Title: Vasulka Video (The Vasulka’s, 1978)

Yeah, I have to be, I wasn't originally supposed to be a part of it. I only wanted the scene. I only wanted the systems to observe one another. I mean, your presence there is servicing those machines, or serving them. No, it is observing myself. But you seem to be quite busy in those pictures. I get very busy, but not as busy as you think, because here where I'm working one way and I'm working the other way, it is just because it is seen first in one camera and then in the other. So the busyness is basically because of the busyness of the system that I have set up. And I do very little. I just move around just a little bit. I see. So it was a performance. It became a performance. That was originally a performance for myself to see back what I had been doing. And then I eventually decided to disclose this to the world. I see. So, but then you are observed by those machines. Yeah. And you wanted to see how you look. How I look when they observe me. That's right. Right. And like in this case, it's important that this camera is here.
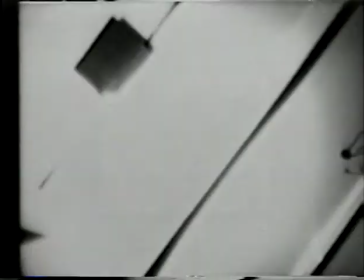[25:03]
So the camera is here, but then through the camera you see the other image, what the camera is seeing,
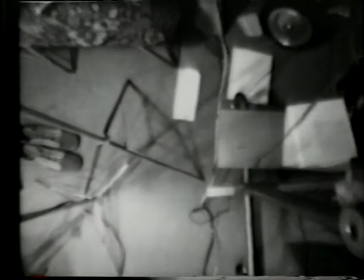[25:11]
because it's not usual to show a camera panning this way from floor to walls to ceiling,
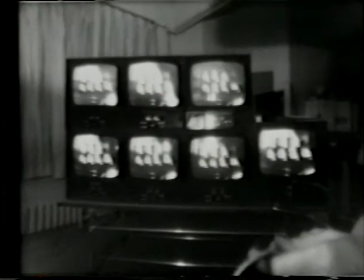[25:17]
and then of course the other ceiling upside down. So what do you mean, it's not usual?
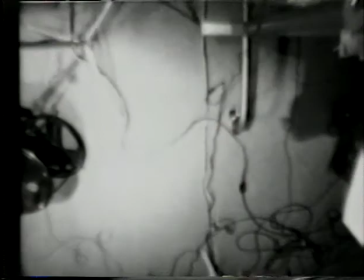[25:23]
Well, it is something that you can do easily when you mount your camera onto a mechanical device, like a turntable. But it is, I would like to mount myself on a turntable and see the world this way, but it's much more difficult.
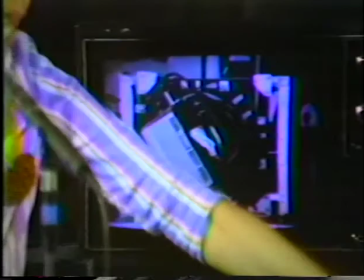[25:39]
I see.
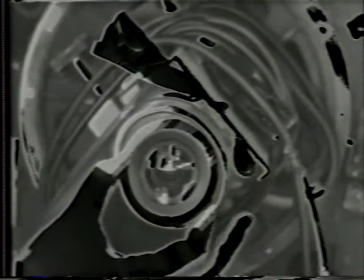[25:50]
Yeah, this is interesting because you see the room that this camera is seeing, but you also see the lens.
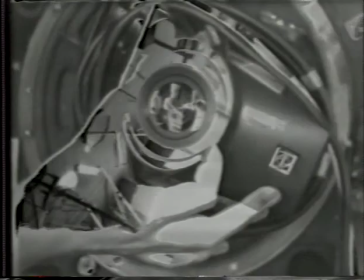[25:57]
And the image in the lens does not rotate, of course. It stays stationary. So while the camera moves, shows the room
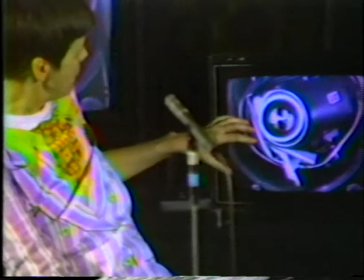[26:08]
turning 360 degrees. The lens never turns the image.
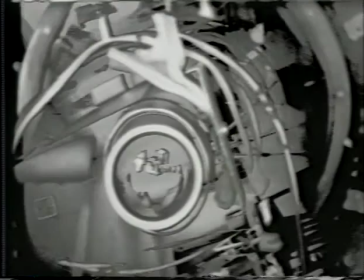[26:15]
But then this is a process called keying. And when you key out, like here, now you see the other camera.
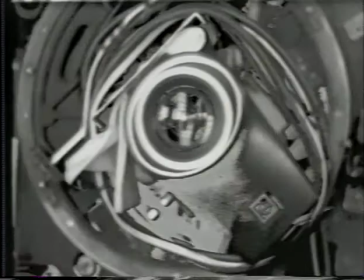[26:22]
You see the tripod here that, with the other camera on it that's looking at this camera.
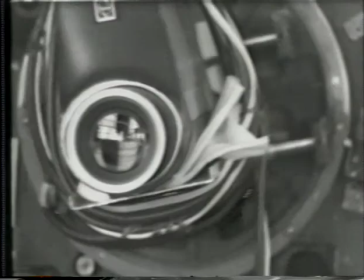[26:27]
So those cameras are engaged in a duel. They are looking at each other. I see.
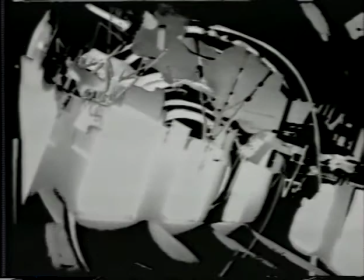[26:32]
There are two cameras looking at each other. Yeah. And one of them is rotating, and the other is looking at that camera, which is rotating.
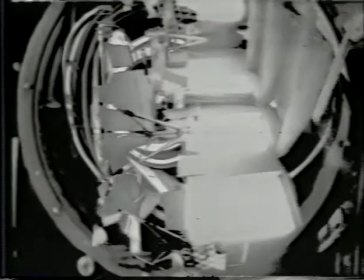[26:38]
Which is rotating, exactly. And now you see the windows in here of the room.
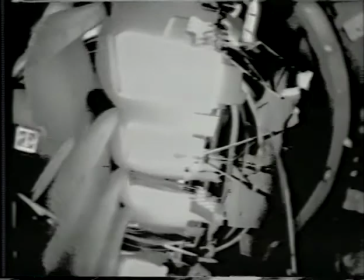[26:43]
And that I do just by opening and closing the shutter of the lens.
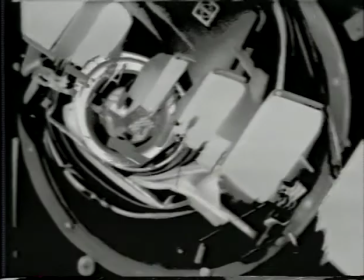[26:48]
That way you allow more or less light in, and that changes how much of the picture you reveal.
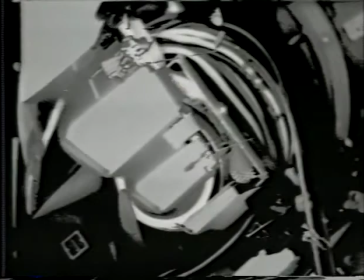[26:59]
Is that clear? Somehow.
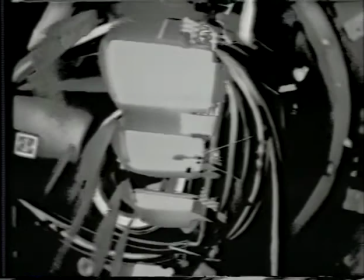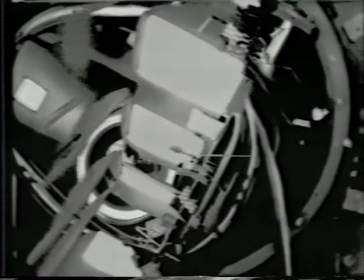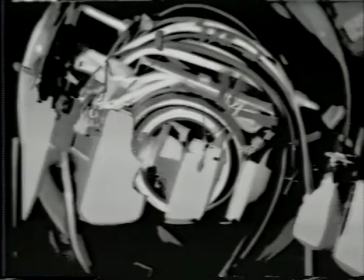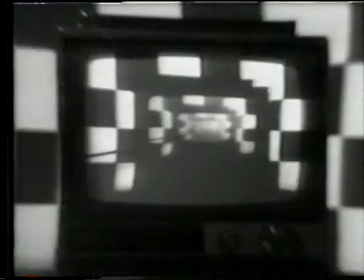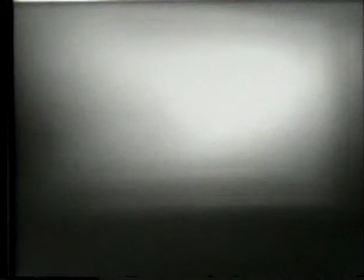[27:53]
Now what I'm doing here, I'm zooming it in.